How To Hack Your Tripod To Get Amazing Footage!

So that's very, very, very important. Now, one last tip for this video that I think is very, very important, especially for beginners. If you are filming a subject, let's disregard interviews for right now. If you're filming a subject for a scene you know even though you you have good composition you know you're following the rule of thirds all that good stuff and you're keeping the subject in focus and all that stuff you know you still want to add a little bit of movement to the shot very very subtle movements if you notice when you're watching a movie in the movie theaters or at home or wherever you're watching the movie, you'll notice that in over-the-shoulder shot pointing at the subject, you'll notice that there's still subtle camera movements. You know, the camera is never a hundred percent static. It's always slowly, you know, either panning tightly or tilting tightly.
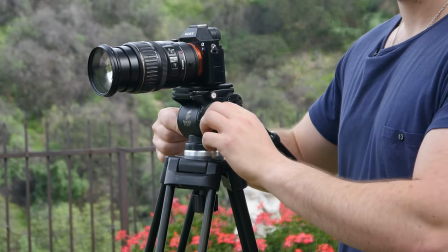Very, very subtle movements, especially on dolly shots. When you're filming an over-the-shoulder shot on a subject, never just let the camera go like that because you're gonna get a very boring and you know,
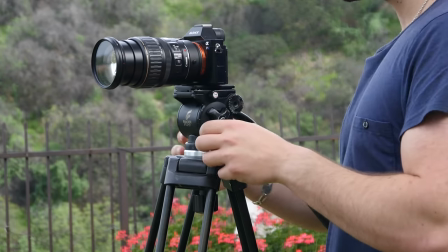some movement is very, very important. It makes the shot or scene more dynamic and more professional looking. So always remember that when you press record on the camera, you best have both hands on the tripod at all times.
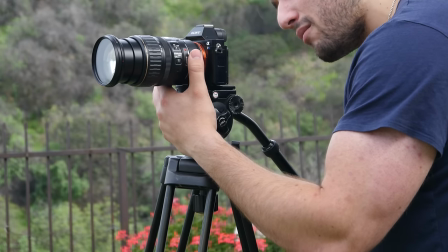So when you're filming a static shot, over the shoulder shot on somebody, you know, it's always good to keep a little bit of motion. Let me press record. Unfortunately, I don't have a subject to shoot, so I'll just shoot the camera. the Sony that I have here that's recording us.
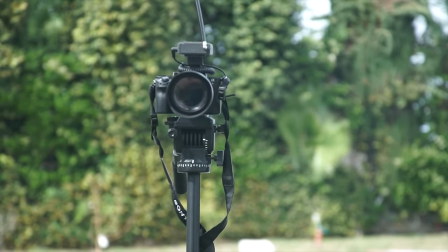If I leave the shot just static and just keep my hands off of the tripod, you know, imagine somebody's talking into the camera. It might get a little bit boring. Now, if I loosen up the tensioners here and I add a little bit of dynamic movement,
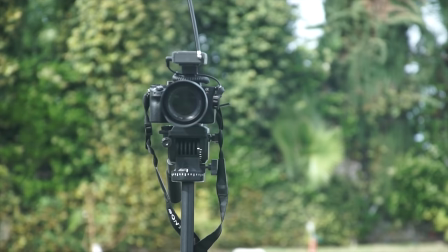you know, just a little bit of stuff like this, you know, very subtle, very subtle shots,
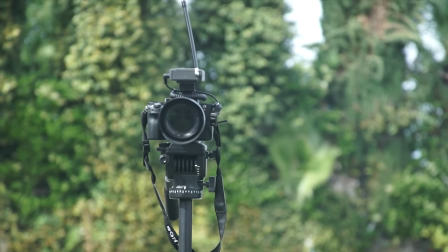very subtle moves, it will make the scene more dynamic. It will make the shot more dynamic.
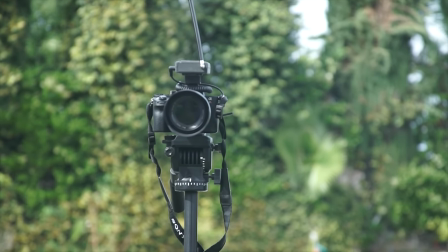So that's very, very important. You don't want to leave the subject just static and boring.
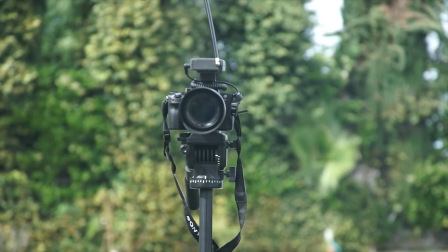You never want to do that. Very bad idea. So the best way to make these subtle movements, you know, again,
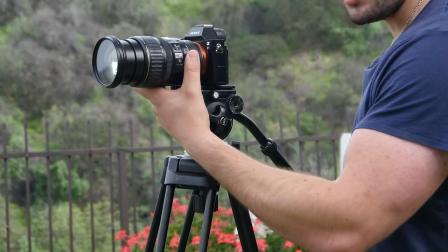you want to make sure that one hand is on the handle on the tripod and one hand is, it can be actually under the lens,
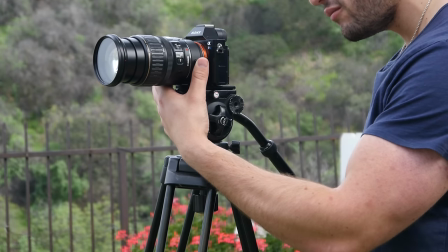supporting the lens and just making very, very subtle movements. Again, you still want to follow the rule of thirds. You know, you want to get that great composition, or if you're really ballsy, create your own sort of composition, but you want to keep the movement going. You want to keep the momentum going. You want to keep the shot dynamic. That way, it doesn't become boring. So guys, that is pretty much the fundamentals of how to operate a tripod. When you first start off in filmmaking, it may seem just like a tripod, but it's actually a very, very powerful tool. It's not meant just to put a camera on and just let it sit there, no. It's actually way, way more valuable. A tripod can be way, way, way more valuable than you think if you know how to operate it properly. So I know there was no cool drones in this shot, so what I'm gonna do, I'm gonna end this tutorial with a drone shot of me going up into the air.
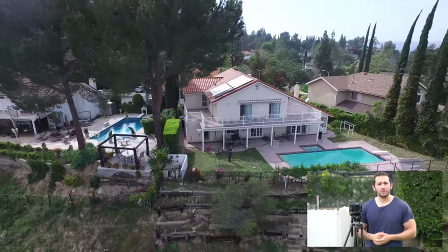So let's do it. So thank you guys so much for watching. Please visit my website at capturethemomentum.com.
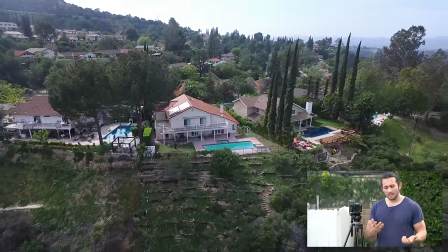If you would like me to do another review, a tutorial video on something, please comment below or email me at info at capturethemomentum.com.
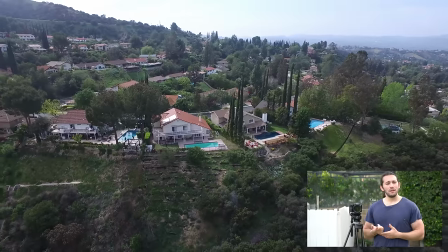If you're a manufacturer of a product, please email me if you want me to do a review for you, info at capturethemomentum.com, that's my email again.
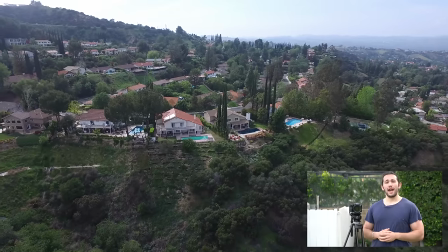And sign up for my free newsletter at capturethemomentum.com,
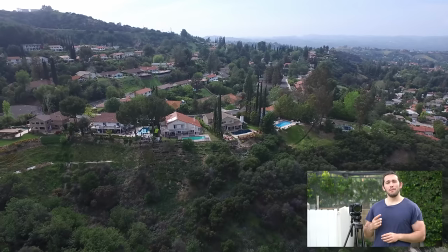and you'll have a chance to win a free month's worth of coaching with me on Skype.
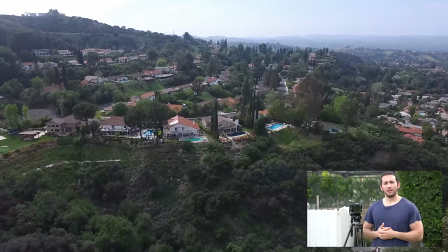So that'll be a very, very valuable thing for you.